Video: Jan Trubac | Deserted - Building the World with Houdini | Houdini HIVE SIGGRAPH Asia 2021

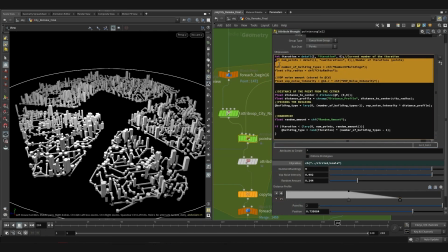24:58 Alright, and now let's quickly go over how it works. So here we just get information like the current number of iteration, how many points do we have, how many building types, radius of the city, as well as the noise value from the VOP for the current point.
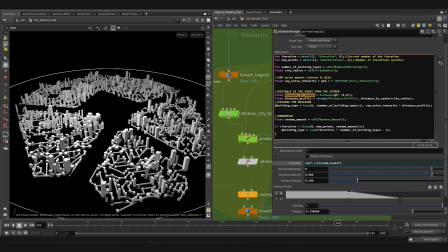25:13 And here we do our calculations. So first we get the distance of the current point to the center of the city, which is at 0, 0. And then we divide that distance by the city radius.
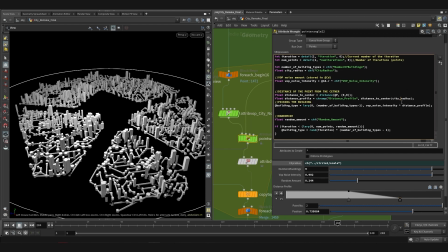25:26 So what that basically means is that if the point is away from the city center, close to the edge of the city, we get a value close to 1. And on the other hand, if the point is more to the center, we get a value closer to 0. And finally, here we select what building we want.
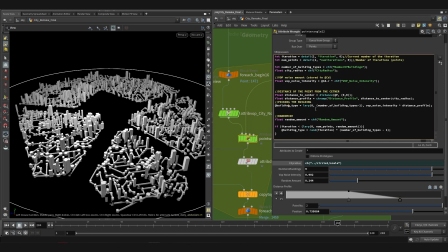25:44 So here we interpolate between 0 and the total number of buildings we have, which is 9. However, we count from 0, so we have to subtract 1 from this. So we actually interpolate between numbers 0 and 8 by the VOP noise value
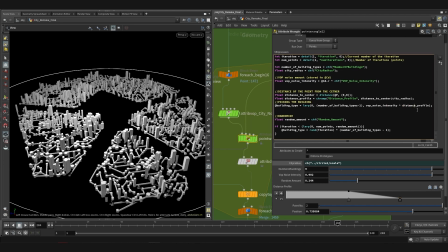26:02 multiplied by the distance profile to control the height of the buildings with respect to their distance from the center. And here is the randomization. So if the current iteration is smaller than a specified value,
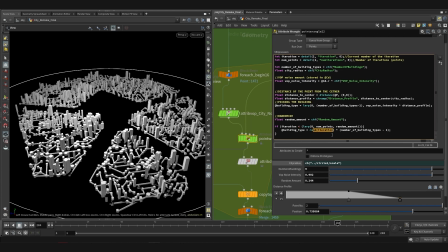26:16 we generate a random point between 0 and 1 and multiply that by the building number.
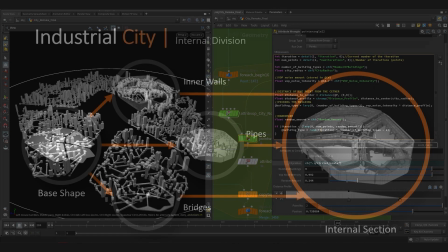26:22 So basically we pick a random building. Okay, and now let's take a quick look at the internal division.
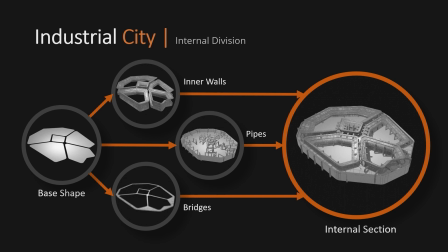26:30 So here I started with a basic shape, and essentially by using poly extrude and groups, I was able to create these individual parts. In the end, I also used lot subdivision from SideFX Labs to create panels on the walls to kind of break them up and add some detail.
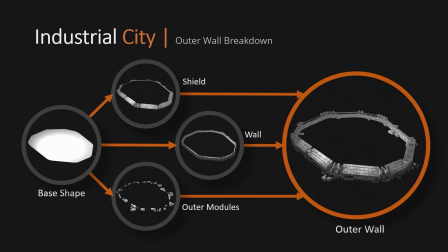26:48 Okay, and then I added a wall around the city to protect it from the elements. So here the base shape is basically a convex hull of the previous base shape. And then again, it's mostly about extruding and blasting polygons. In the end, I once again used lot subdivision to create the paneling effect.
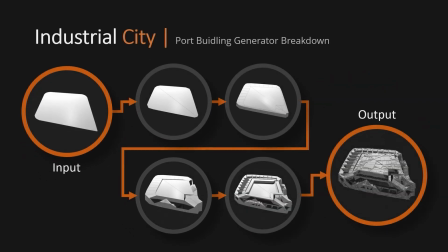27:07 This slide then shows the process of creating the port building, which serves as the landing area and is the center of the whole city. Again, I tried to quickly come up with some interesting look by extruding different polygons and finally adding panel details to maintain the same visual style.
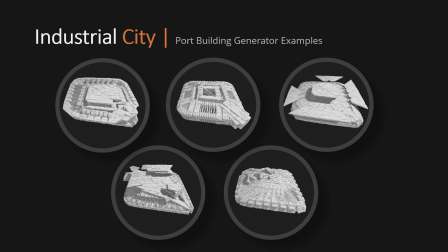27:26 Then here are just some more examples of different random seeds in the generator.
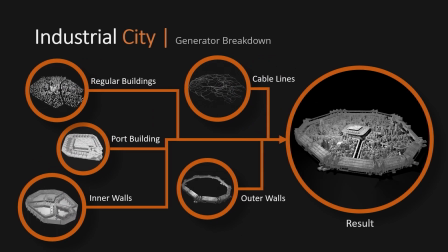27:32 And here you can see the individual parts and on the right the final result. And that's pretty much it from the city, and now let's quickly move on to the last part, which is about spaceships.
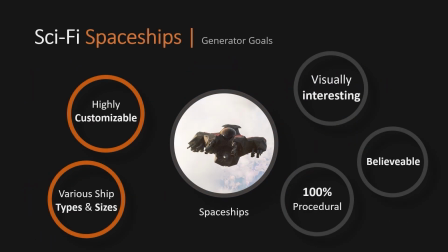27:45 So I needed a generator that would allow me to generate different types of ships, from military to cargo, while still having the same visual style that would match the rest of the movie. I also wanted them to look believable, and by that I mean that I wanted these machines to look like they could exist in the real world,
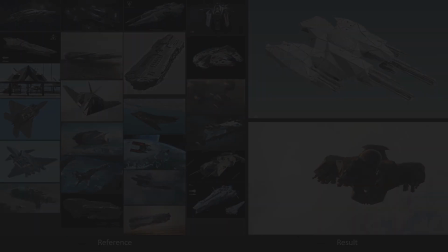28:05 so some of the features were also inspired by real aircraft. As you can see in the reference and on the final model on the right,
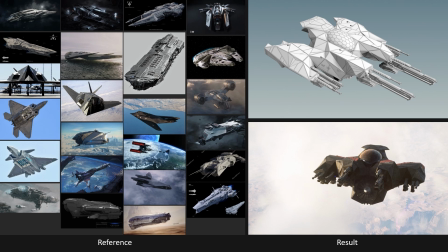28:14 I went for that faceted look that we can see on some stealth aircraft, such as the F-117 Nighthawk, for example. And then of course I borrowed some features from various ships from both games and movies.
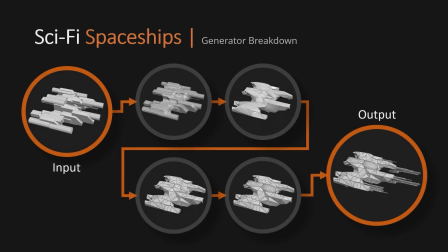28:26 Here you can see the basic breakdown of the ship design, starting with randomly generated shapes and progressing to the final form. We still have a few minutes, so let's quickly jump into Houdini and take a closer look.
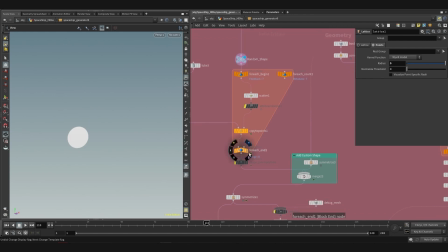28:39 Okay, so back in Houdini, here we start with this simple shape that we feed into this feedback loop, where we scatter just a bunch of these simple objects on top of each other.
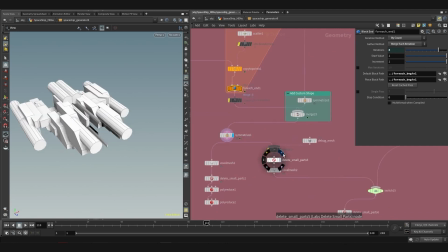28:48 Then we use symmetry to make it symmetrical. We delete small pieces and voxelize, so now it's one connected piece.
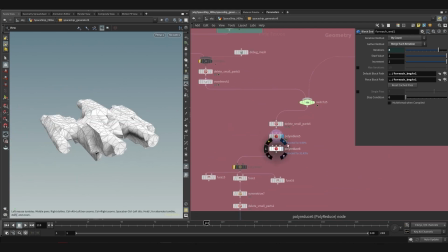28:55 And then we run a couple of poly-reduce nodes so that we kind of get this faceted look.
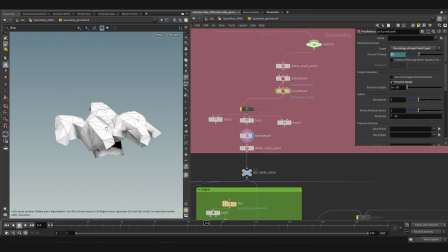29:00 Then we use symmetry again to make it symmetrical.